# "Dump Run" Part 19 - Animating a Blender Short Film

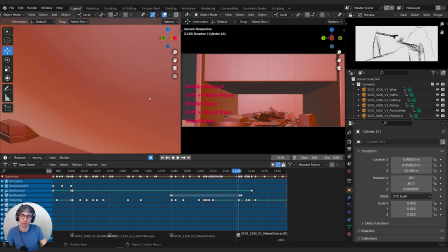(36:15)
I think we'll just focus on this one.
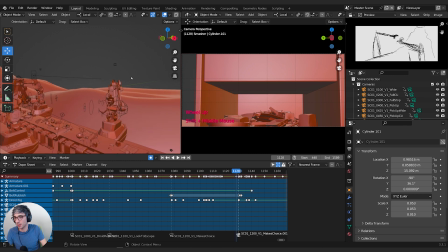(36:16)
Come up, it'll shake, try and get rid of him, and like swing around, and then we'll have a dramatic shot where we see more than one arm. We might cheat and come forward just to this group, possibly. So this one like tries to reach and grab him.
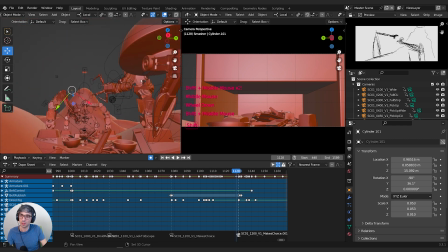(36:33)
How could we use all of them though? Let's see. This guy would try and reach. He would jump onto it. Be to here.
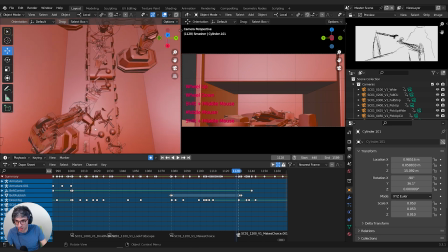(36:47)
Cool to have like an above shot as well, like as he gets really high. Like the arm passes over.
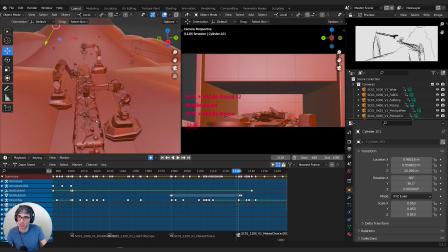(36:54)
This one tries to grab him.
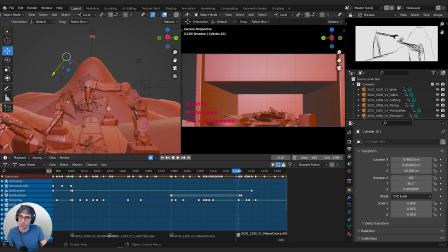Yeah, I don't want to go through all of these. I feel like the action will be too redundant. So I think I'm going to skip a little bit.
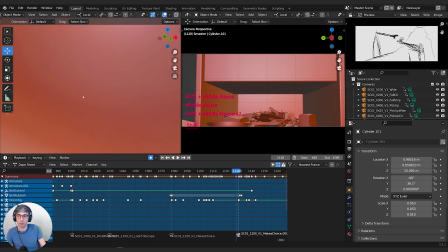(37:11)
So I think what we'll do is we'll jump straight onto this arm.
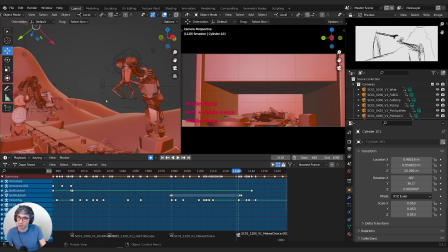(37:16)
And then this guy will try to come over and grab him. We'll see how it feels. It may not work, but. And then he'll jump off of this as this one swings around.
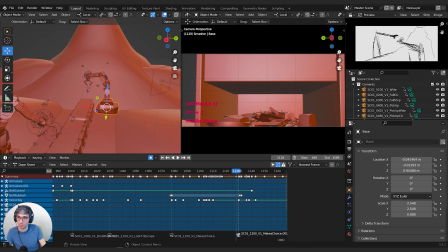(37:31)
I'm thinking they can slide like this too, along the base, like that. So it might come down, and then he'll jump to this one and then up.
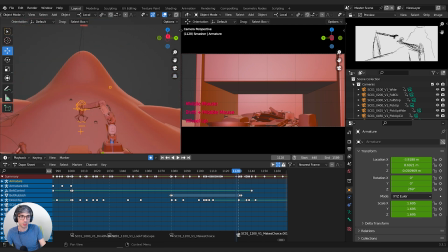(37:47)
We're also going to do this little cheat, right?
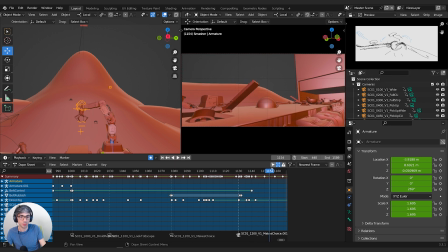(37:48)
Where the end, see, we have this shot where it's just him in the arms, and he jumps at the end of that shot out of frame. And then we just have this moment here where he just hops up to the top of the pile and scoots out, which is like way up high.
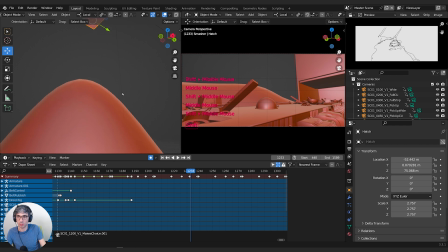(38:07)
And this is like a huge jump. So we're going to have to cheat a lot. We're going to have to cheat him into this shot. So he leaps, doosh, doosh, up and out. We're just going to do it so quick that it doesn't matter. The audience won't think about it. And we'll just get him out.
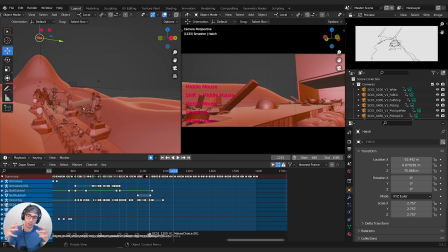(38:26)
One thing to think about this little chunk too is action sequences work really well if you have sort of like 3, maybe 4 significant beats that climax. So each one builds on the next. And you can really repeat the action. We can't repeat stuff.
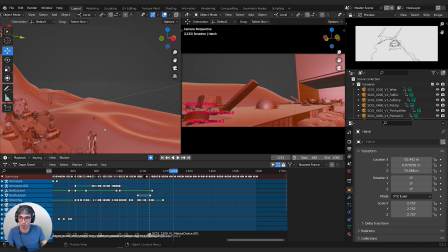(38:41)
So jumping onto an arm, right? That's a pretty exciting beat, like, right? Or it's a cool, unique moment, right? Right here in the boards. So where he jumps onto an arm, that's a moment you go, oh, that's going to be his strategy. That's clever.
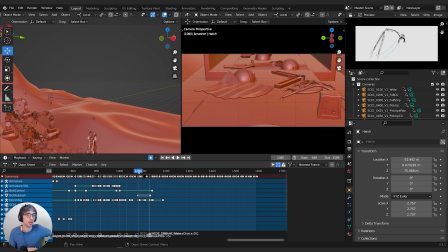(38:55)
It's kind of a neat idea. It's fresh. We haven't seen him do it yet in the sequence. He comes up, so that's like beat 1, riding the arm up.
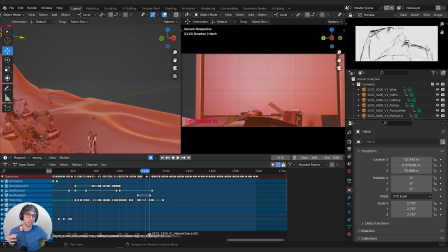(39:04)
The next beat is the other arm sees him, and this is the complication. Okay, well, how do we deal with this problem? And that arm tries to snatch him and ends up grabbing the other arm, right?
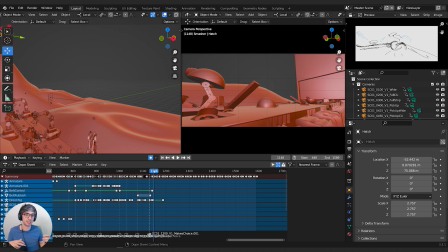(39:17)
And so then he jumps onto it. So that's kind of an escalation right now. You got 2 arms intertwined. So maybe like it breaks them, or like they get tied up together. And now he's running along the other one, and these maybe swing around and knock into something.
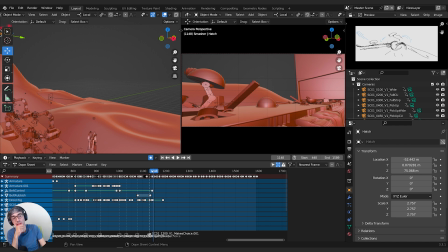(39:31)
That could be cool. But if like these 2 guys trip up another one, because the problem is like he jumps, right? And then he's out. So we really only have 2 beats in this little bit of action. Ride the arm, jump onto the other arm while they smash,
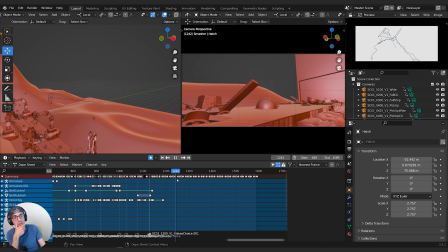(39:53)
It'd be good if there was like one more, like, he jumps off of the arm here, and we've got the final two arms to contend with.
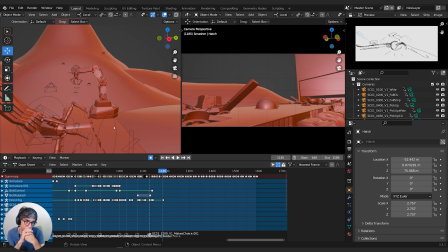We could use the fact that they can move maybe along this track. Shh. That could be cool. Make sure I don't get him out of position.